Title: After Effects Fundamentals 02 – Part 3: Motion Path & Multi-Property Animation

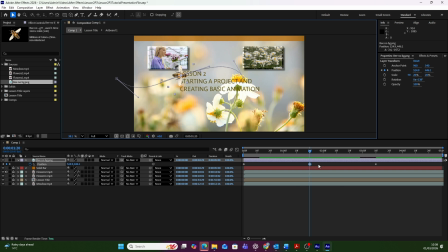(12:29)
Now you have 3 keyframes: start, middle, and end. The motion path bends to connect all 3 points.
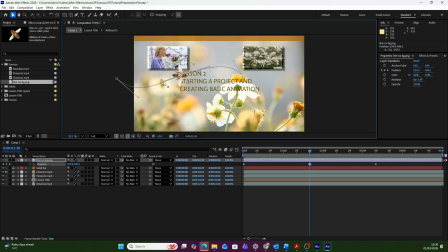(12:45)
The middle keyframe has 2 handles, which control the curve entering and leaving that point. Adjust the handles for all 3 keyframes until the path feels smooth and natural. Preview and refine.
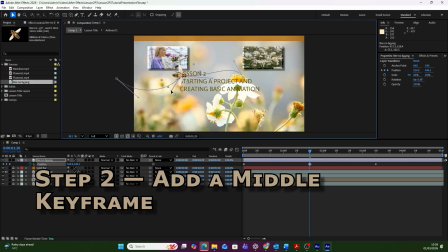The goal is to make the movement feel intentional, not mechanical.
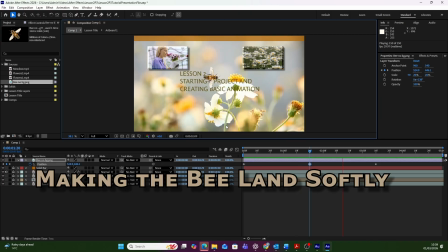(13:23)
Right now, the bee reaches a flower and stops, but the stop may feel a little abrupt. To soften the landing, select the last position keyframe, the one at the end of the animation,
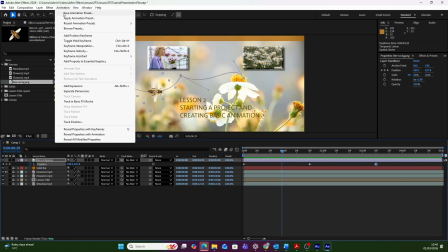(13:36)
and go to Animation, Keyframe Assistant, Easy Ease In.
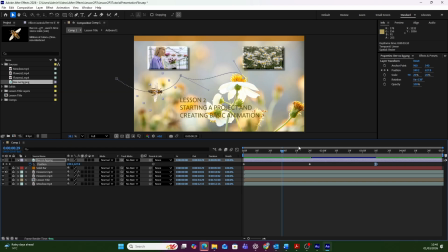(13:43)
Now preview the animation. You will see the bee slows down as it approaches the flower. Instead of stopping suddenly, it eases into position.
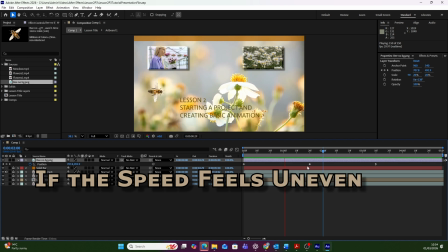(13:58)
If something feels slightly off, look at the spacing of the dots along the motion path. Remember, dots closer together, slower movement. Dots far apart, faster movement.
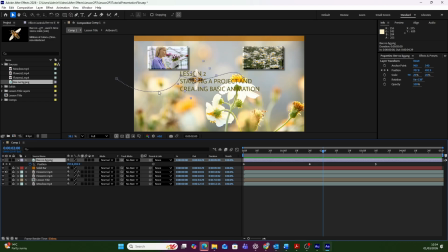(14:12)
If one section feels too fast or too slow, adjust the middle keyframe's timing in the timeline. Slide the middle keyframe left or right until the motion feels more balanced. Don't worry too much about perfect speed right now.
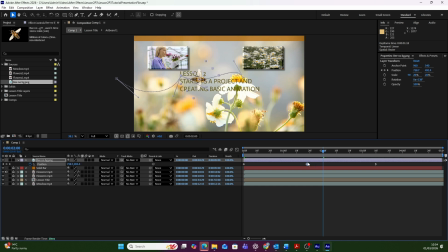(14:32)
In the next lesson, we'll learn how to control speed precisely using velocity tools.
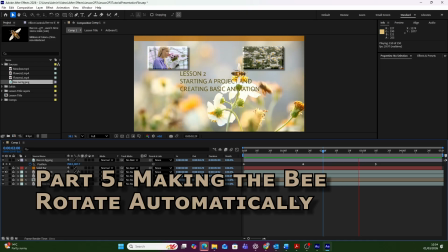(14:39)
There is one more trick that makes this animation feel much more natural.
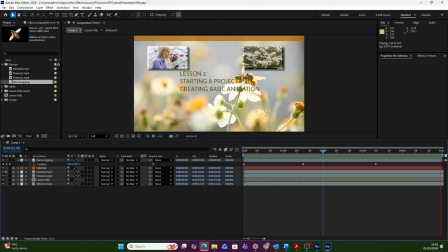(14:45)
Instead of manually animating rotation, we can tell the bee to rotate automatically as it follows its path. Select the bee layer,
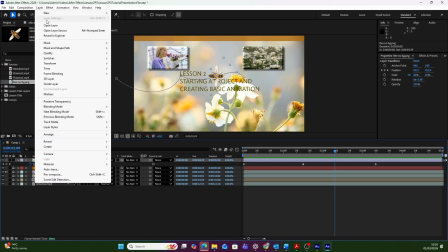(14:56)
go to Layer, Transform, Auto-Orient.
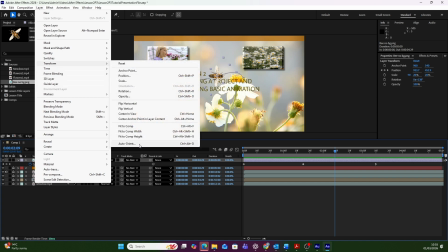(15:02)
In the dialog box, choose Orient along path. Click OK.
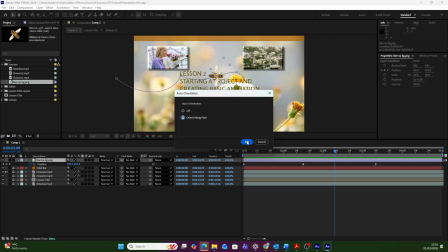(15:09)
Preview the animation. Now the bee automatically turns as it flies along the curve.
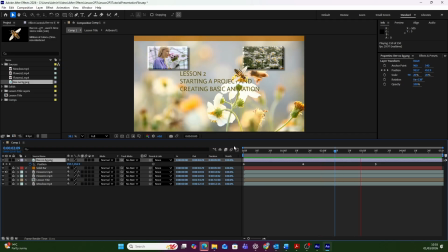(15:18)
This small adjustment adds a huge amount of realism. Before finishing, save your project.
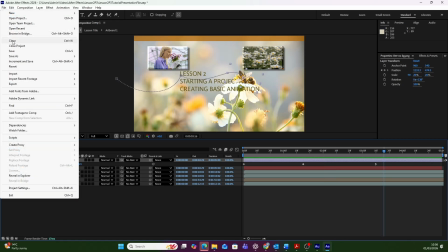(15:26)
Use File, Increment and Save to protect your progress. You have now animated movement, shaped a motion path,
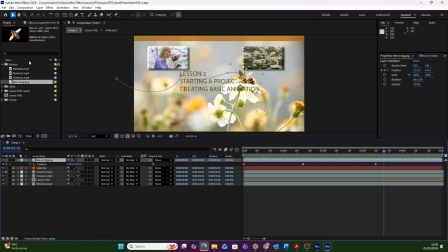(15:37)
softened a landing, and added automatic rotation, all core motion design techniques. When something flies into a scene, it usually doesn't just move, it also changes size.
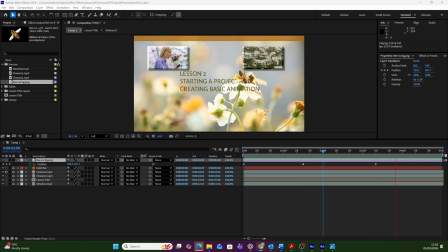(15:52)
If an object is coming closer to us, it appears larger. If it's moving away, it appears smaller. We will animate scale to enhance the illusion of depth. We already like the bee's size when it lands on the flower.
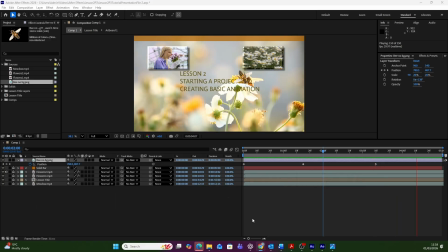(16:09)
So first let's lock in that final size. Move the playhead to 3 seconds 10 frames, the same time as the final position keyframe. You can do that by holding Shift while dragging the playhead to snap to keyframe,
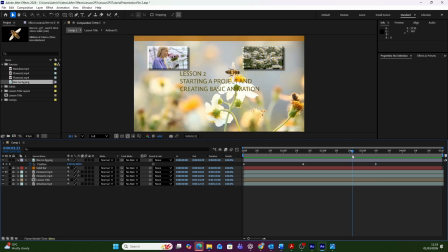(16:29)
or use the keyframe navigation arrows to jump to it.